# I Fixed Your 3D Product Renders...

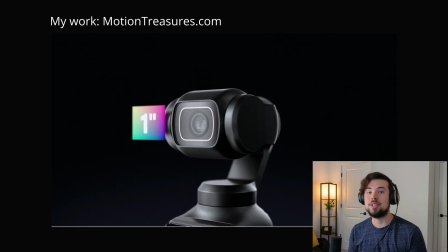0:00 Hey, I'm Josiah. I make 3D product videos for a living,
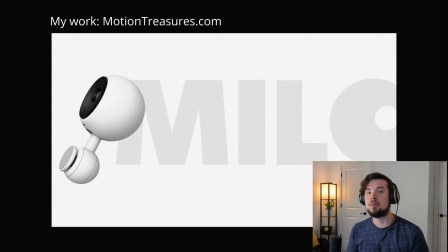0:03 and I asked some members in my Discord community if they wanted me to critique some of their work and try to help improve it.
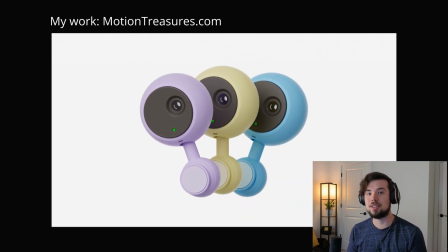0:10 I got a few submissions, so let's go through them together. This one is by 3D Tate.
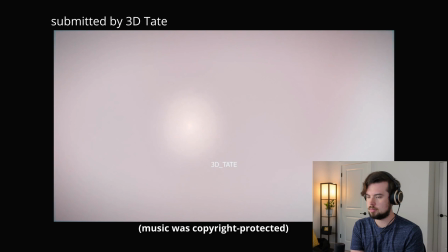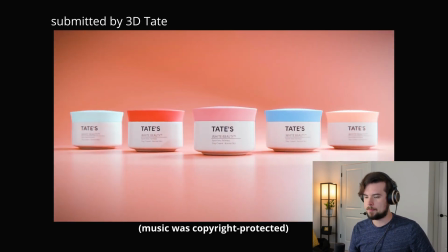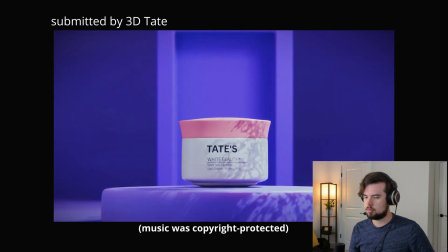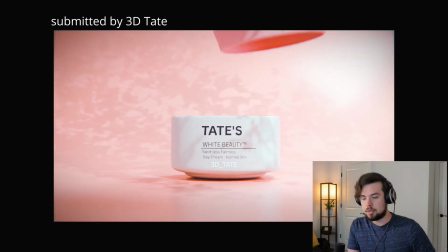0:30 I think it's pretty good.
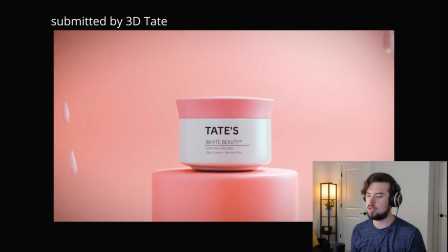0:32 I like the lighting, I like the colors, and I like how you're staying with the beat of the music.
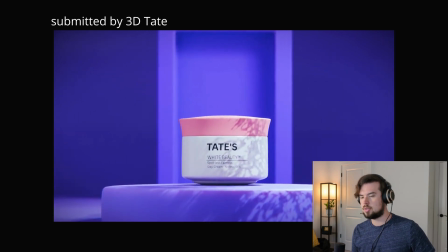0:40 And the main things I would change is just switching out this gobo
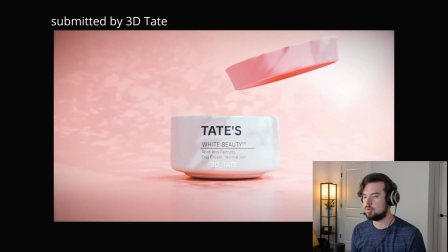0:45 with one that's actually a moving tree and not just like a flapping texture.
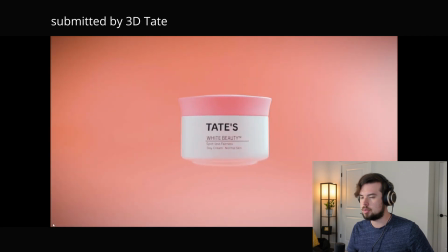0:51 This area here, when it goes up, it feels like when it goes up,
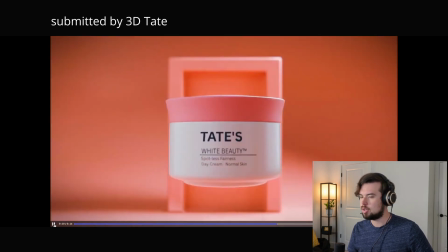0:59 the background could just transition to this purple background like as it's moving,
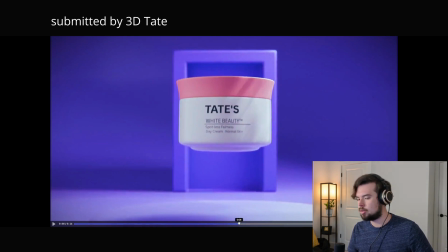1:06 and that would feel more seamless. But what you currently have,
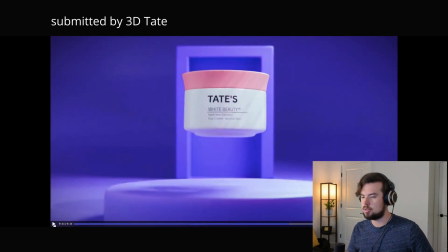1:12 it goes up and then it stops and then it transitions, and that feels a little more jittery to me.
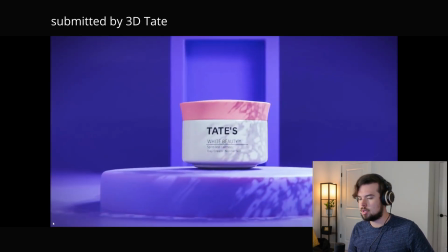1:20 I'm not sure if I understand the vision of changing the field of view right here. I get that you probably wanted another motion of some sort just to stay with the beat, but it just feels like you threw it in and it doesn't really necessarily add anything.
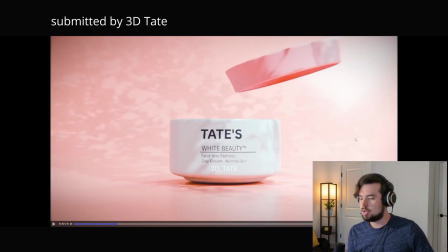1:37 Other than that, I think it's good. Good job, 3D Tate.
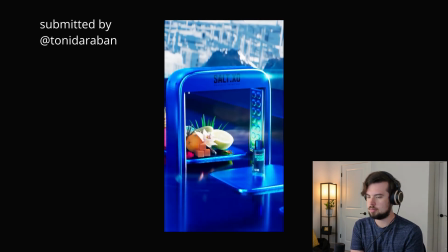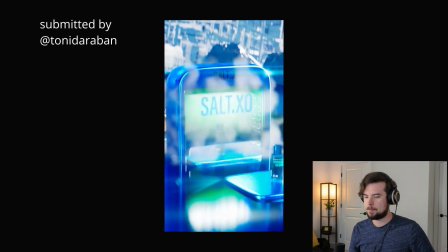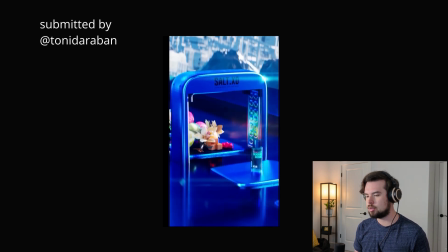1:50 Yeah, this is one of those videos that loops forever and it just shows their product and kind of like what it's made from.
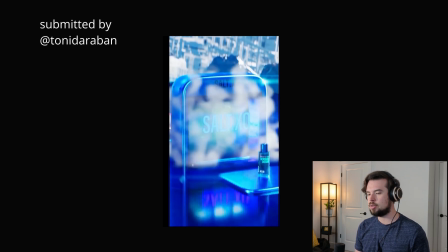1:59 I like the idea. I've seen a few variations of this idea before.
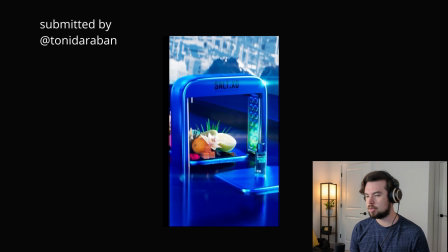2:03 Overall, you executed well and I like it.
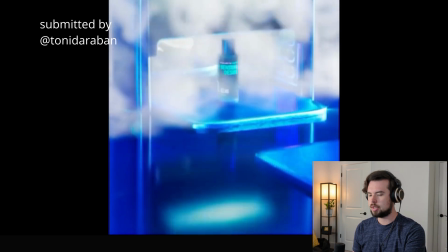2:07 If I had to give some notes, I would say that you can tell in the reflections below that your samples are fairly low,
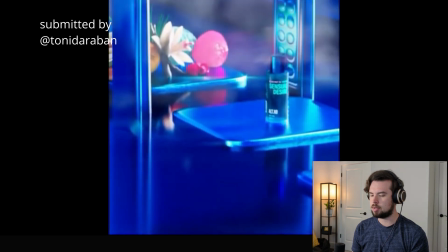2:16 and I'd probably just bump up either the overall samples or I would increase the
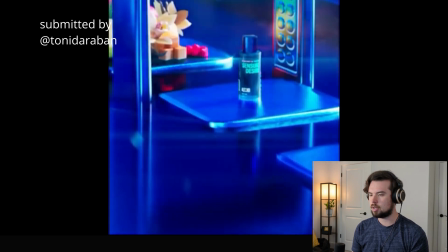2:23 reflection passes, and that should improve your reflections.
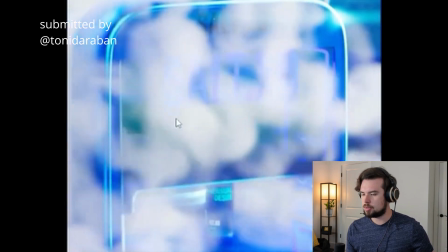2:28 One thing I don't love is that since we can see through this window here,
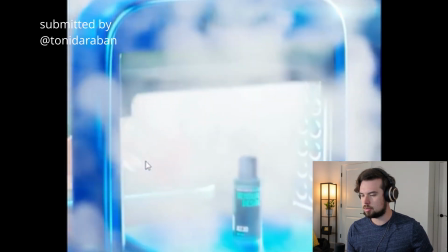2:34 we can see the exact frame that you essentially turn off the collection of all those fruits.
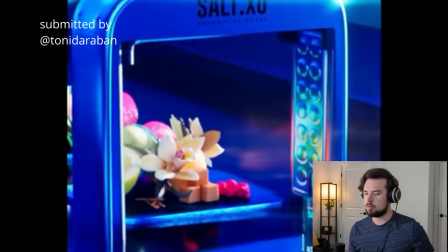2:42 The door doesn't completely hide when they just disappear.
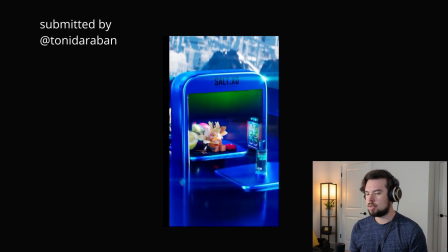2:46 So I would either make the door not see-through, or if you keep it see-through,
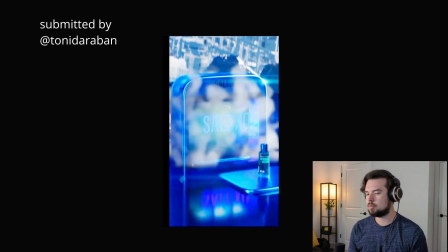2:52 then I would figure out how I'm squashing all those fruits together or
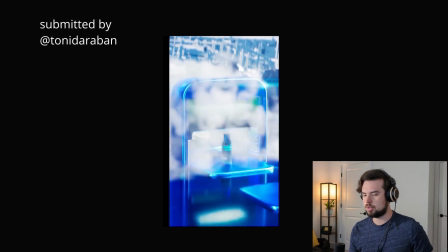2:59 hiding them so that we don't just see the exact frame that they turn off.
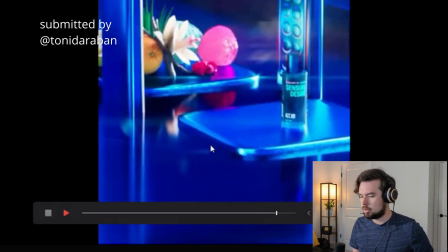3:04 Also, the loop isn't perfect, so we can see right at the end here, if you look at this, it just jumps forward.
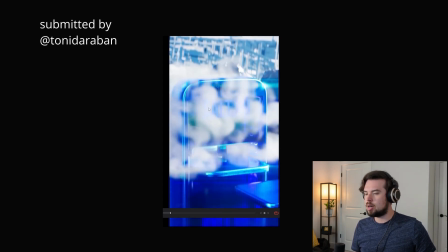3:10 If I'm putting myself in the shoes of the company who hired you for this, if I'm selling whatever this is,
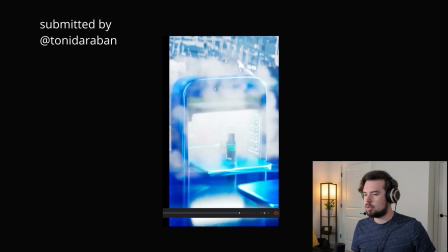3:18 I would probably want my brand logo to be totally in focus. It could just be the compression of the video, but the logo feels a little fuzzy.
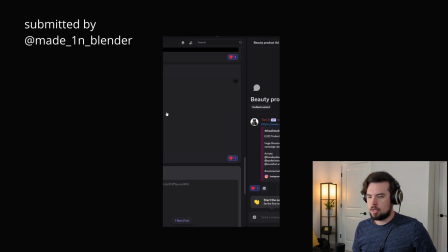3:28 But yeah, overall, it's looking good. Alright, the next video is by Antagonist. So let's take a look at that.
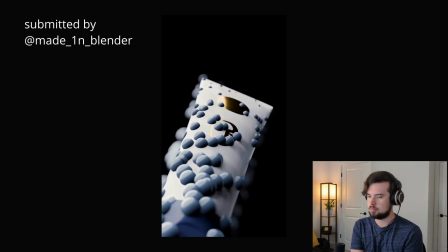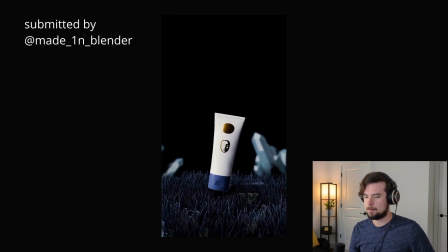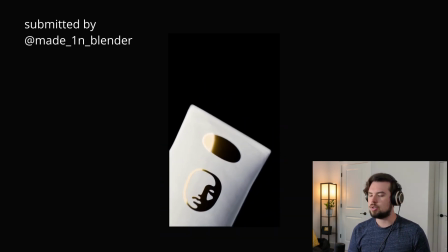3:48 I would encourage you to put yourself in the shoes of a brand and ask yourself,
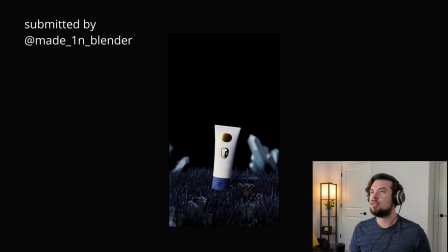3:55 what is the video that I'm making telling about the product or the brand? And when I ask myself this question watching this video, I don't really have an answer.
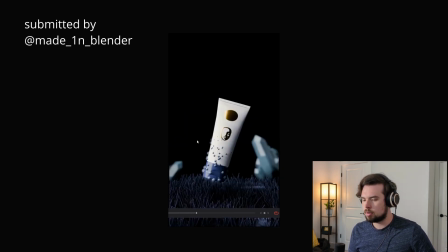4:06 There are some spherical blue things, maybe dewdrops, and they disappear, and then some flowers grow.
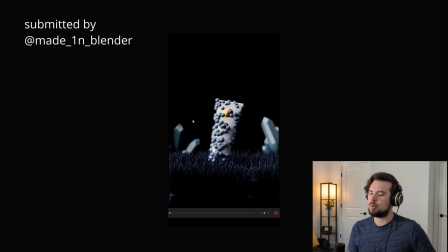4:16 So what does that tell us about this brand? It's not very clear.
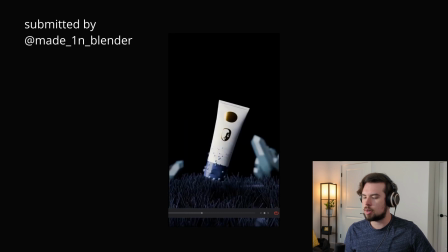4:21 It's kind of confusing. There are other things I could talk about, like the lighting or the compositing.
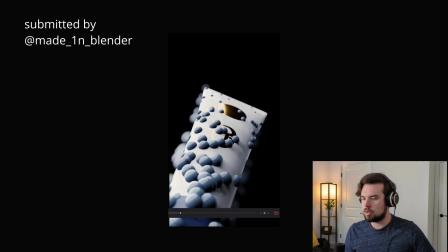4:29 For example, why are we'll call them dewdrops. Why are these dewdrops super blurry? It doesn't really make sense.
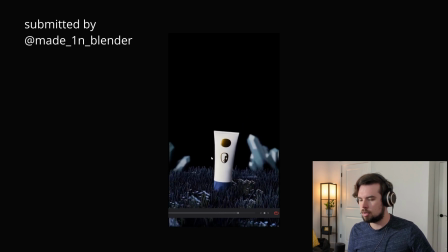4:40 And you can see the grass right behind the product isn't blurry, so it's just a weird compositing choice that I don't agree with. So there are things like that, of course, that I could talk more about.
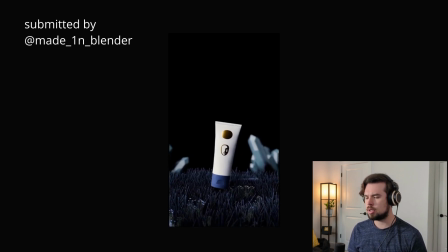4:54 But the main piece of advice I would tell you is really just put yourself in the shoes of a brand. Honestly, if you choose a real brand, then that kind of helps you answer a lot of questions because you can go and reference some of their other product videos that they've done.
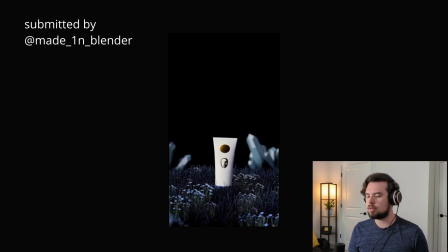5:11 So research the story that they're telling in their other videos and see if you can come up with a unique take on that.
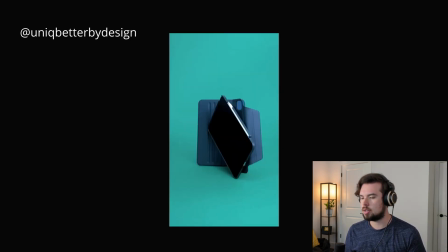5:19 This is one fun example I saw on Instagram recently, and I figured I'd show it. The brand that posted it is called Unique.
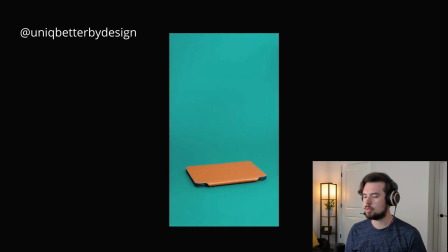5:28 If anyone knows what animator or designer made this, drop it in the comments because I don't know.
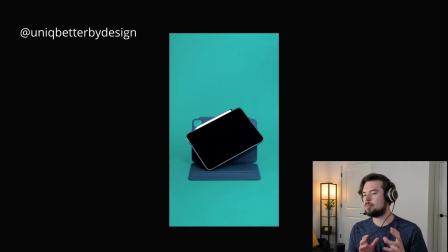5:35 But you can see what I mean here. They don't just raise up the case and then put it back down.
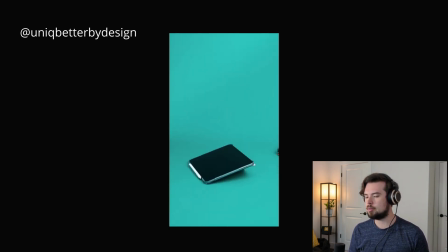5:42 They're showing all the different positions that the case can morph into, showing its versatility.
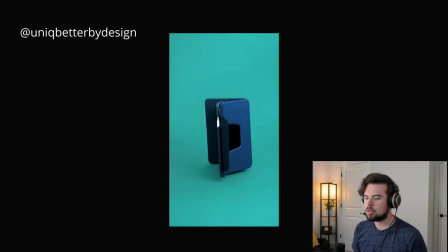5:48 They're showing how the Apple Pencil can fit in there as well. And there's other really cool things about this video that I could call out,
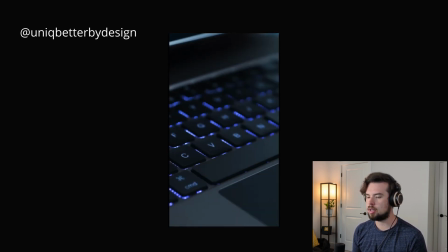5:56 like the stop motion feeling and how it flows so well with the music.
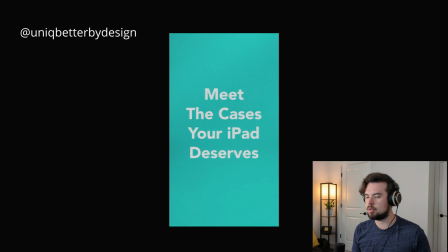6:01 But all of those things have to build upon the original idea, which is like, what is the story we're telling about the product?
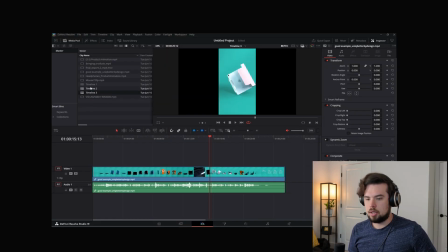6:09 Alright, let's look at another video.
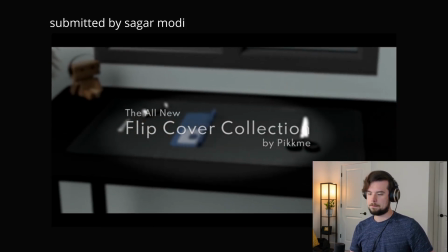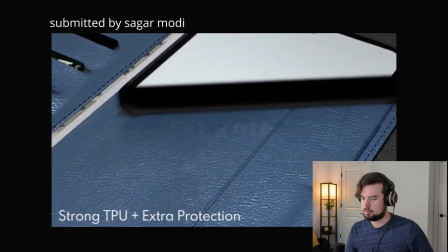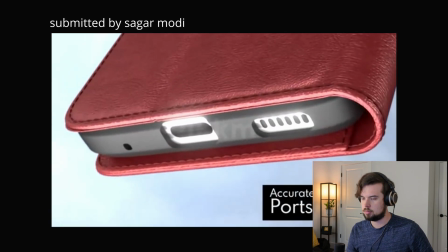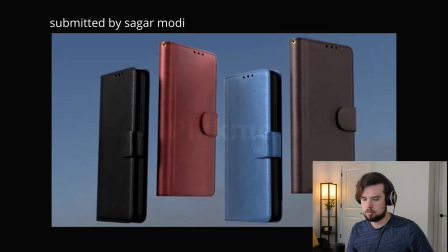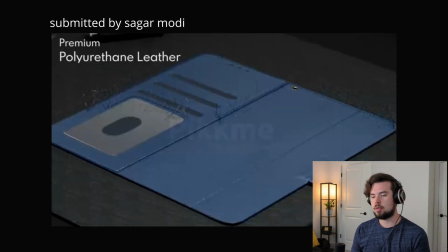6:43 Okay, this one is very nice, other than the fact that it's in 720p. It's got really nice camera movement. I like how it speeds up with the music, and it has nice text animations too.
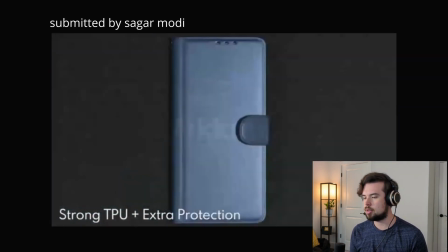6:55 Yeah, overall you can tell that someone put a lot of effort into it and they know what they're doing.
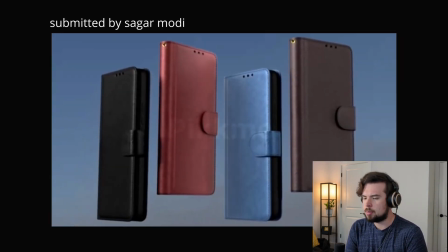7:01 I can give a few nitpicky things, but yeah, overall I don't have any huge complaints with this one.
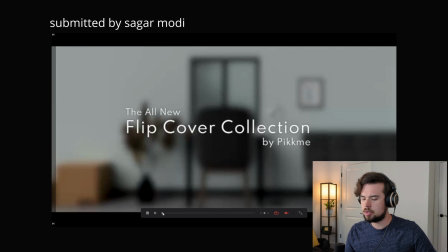7:08 It's really nice. My first question is, I'm wondering if this establishing shot is even necessary,
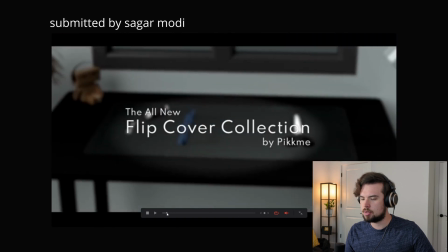7:15 because we kind of have like two establishing shots. You've got this one and then you have this one.
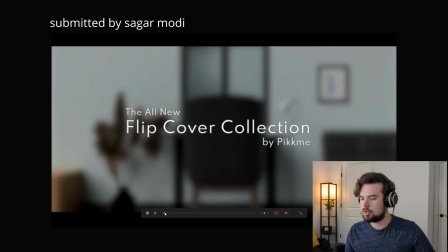7:22 So it makes me wonder if we could just start on this one, if it would be less distracting.
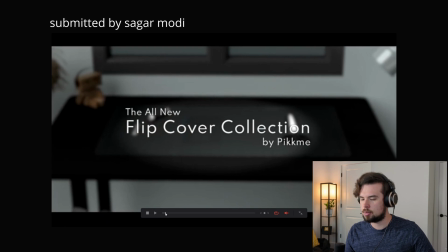7:29 Especially since the text stays the same as well. There might not really be a reason to change that.
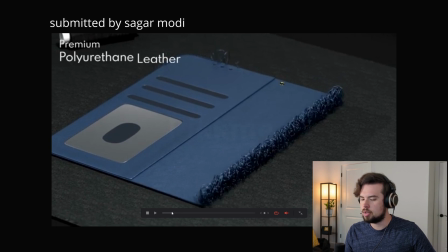7:34 I probably wouldn't reveal leather this way. You're using a threading effect here, and leather isn't really made up of a bunch of small threads, so that doesn't really make sense to me.
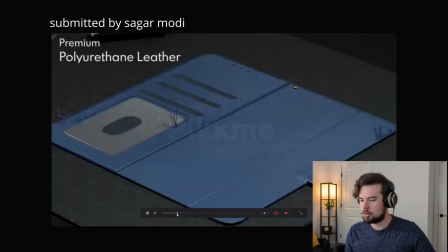7:49 And these threads kind of go all over the place, so I would just personally do that differently, but it's not a huge deal either way.
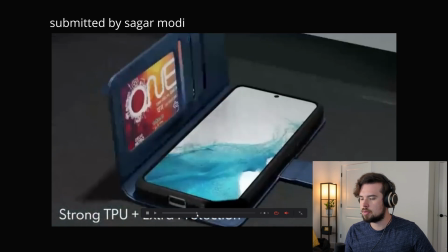7:57 And then I have a similar issue with the phone reveal. It doesn't make a whole lot of sense to me.
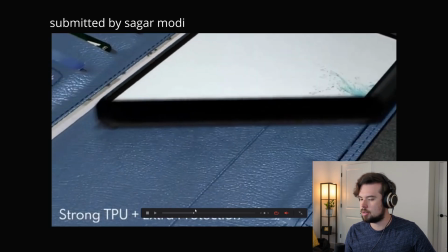8:03 It's just like black here. You can't really see inside of it.